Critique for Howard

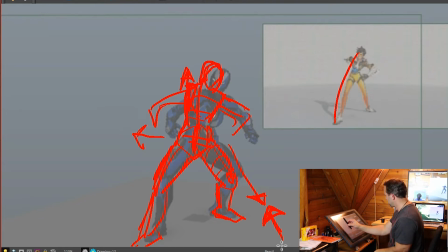(16:38)
So the force that's actually shoving her forward and up is coming from the ground. I know it sounds counterintuitive. She applies force downward into the ground applies force back and forward, right?
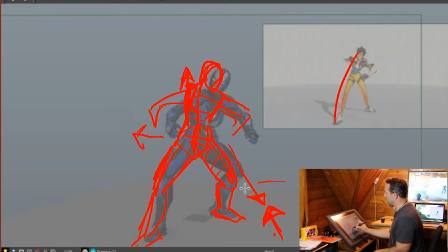(16:53)
And that's where this energy is coming from. So think of it as, I'll change the color here. Think of it as energy that's radiating out this way, like ripples in a pond, okay? It takes time for that energy to travel up through her body.
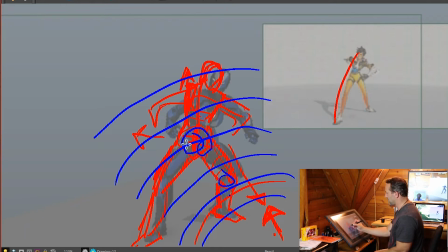(17:09)
So the closest parts, the knee, the hip, the chest, the head, they all receive it in order. So the first thing that gets moved is that leg, and since it's directly kind of straight in line with the hips move pretty quickly too.
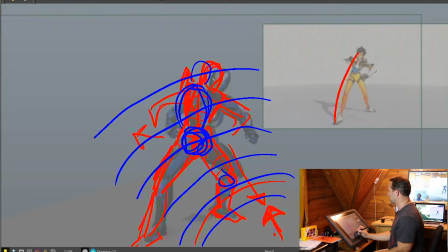(17:26)
Followed by the torso. The torso gets taken along for the ride. There's also muscles in there in play that she's holding herself tight, so she won't flop back. There won't be a huge amount of drag. But the head's a big heavy thing too, right? So as that body starts moving forward, it takes a fraction of a second for the head to start moving.
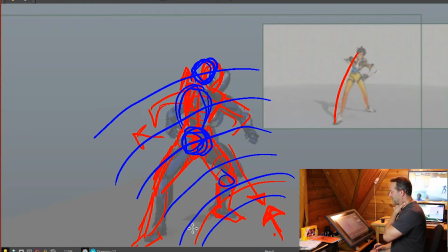(17:46)
There's nothing that's going to drag the head along other than the fact that the neck is connected to the body, right? So the farthest point away from the energy is the head. That's not, I don't mean that to be your head, I was trying to circle it. That's going to be the last thing to move, and that's where your strongest drag is going to be. Make sense?
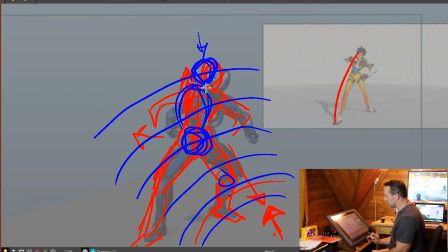(18:05)
Always think of it that way. Where is the energy coming from? What's the last thing in the chain? That's where the drag is going to be the heaviest. And after everything else happens. Let's get away from this ugly frame. All right, so
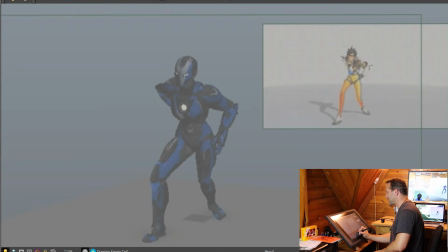(18:22)
once that slide happens, see, you haven't really got the slide going in here. You have kind of just a shifting of weight and a really fast throw of that knee from way at the back to way at the front. Right?
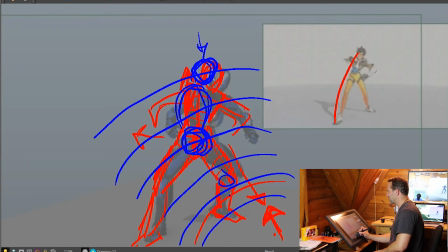(18:34)
You need to push through that. You notice in the reference, it starts off pointing kind of sideways, and then from there it just starts angling forward as she pushes and slides. It's a smooth transition. You need to get that in there to show the push and show the shift,
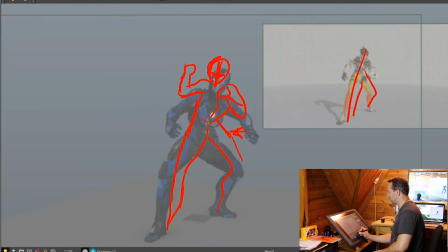(18:52)
but you need to slide her torso forward before you get into that crouch.
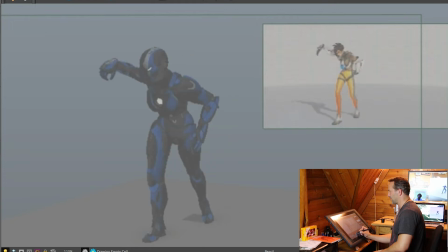(19:00)
Now there's, again, you have her pull the gun out, but it's so quick. You also haven't shown where the gun's coming from, because silhouette-wise, all of this is all contained, right? You've left no negative space to see where she's pulling the gun from. So if you look back here, it's pretty,
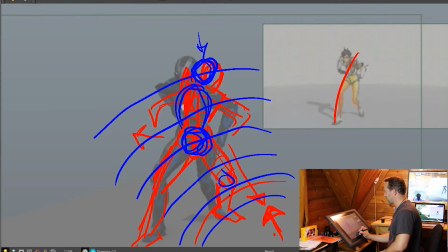(19:18)
she only has her hand behind her back briefly, but then as she's coming forward, it's really, really clear with that negative space how she's bringing it forward. Tons of time at the bottom before she ever gets up to that point. So for here on you've got to get some clarity in that arm, right?
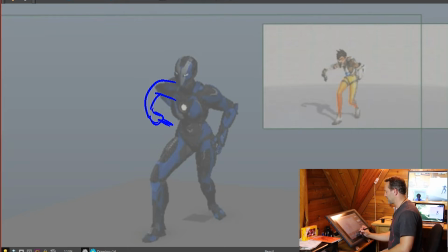(19:35)
You've got to show where that gun is coming from. And also it helps establish your arc. Whoops, that didn't work. It helps establish that arc of where the arm is, is dragging through, right? God, now it's drawing poorly again, even with the pencil.
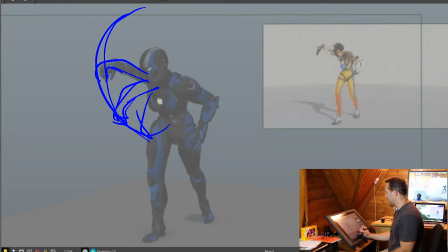(19:58)
So you want to be able to see that arm come up and through in order to get that flow to it. And again, here's where you've kind of broken the pose. You've broken the flow of the pose because you haven't got that. You got to get that foot forward, like right from the point where you have the slide happening.
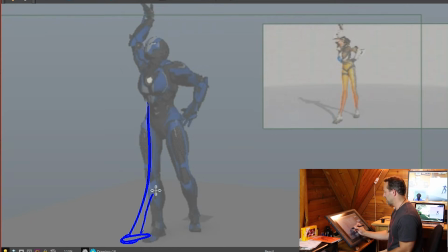(20:16)
This foot's got to be planted farther forward, so that you can get that that hyperextended knee thing going on. Tilt that hip, right? Because that's where you show that the weight is on this back foot.
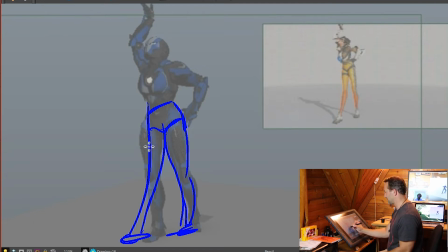(20:32)
Right? Without that tilt, and without this leg hyperextended and up on the, if she goes up on her heel, you won't see the weight is shifted over here. Also, you can't keep the chest back there. Right?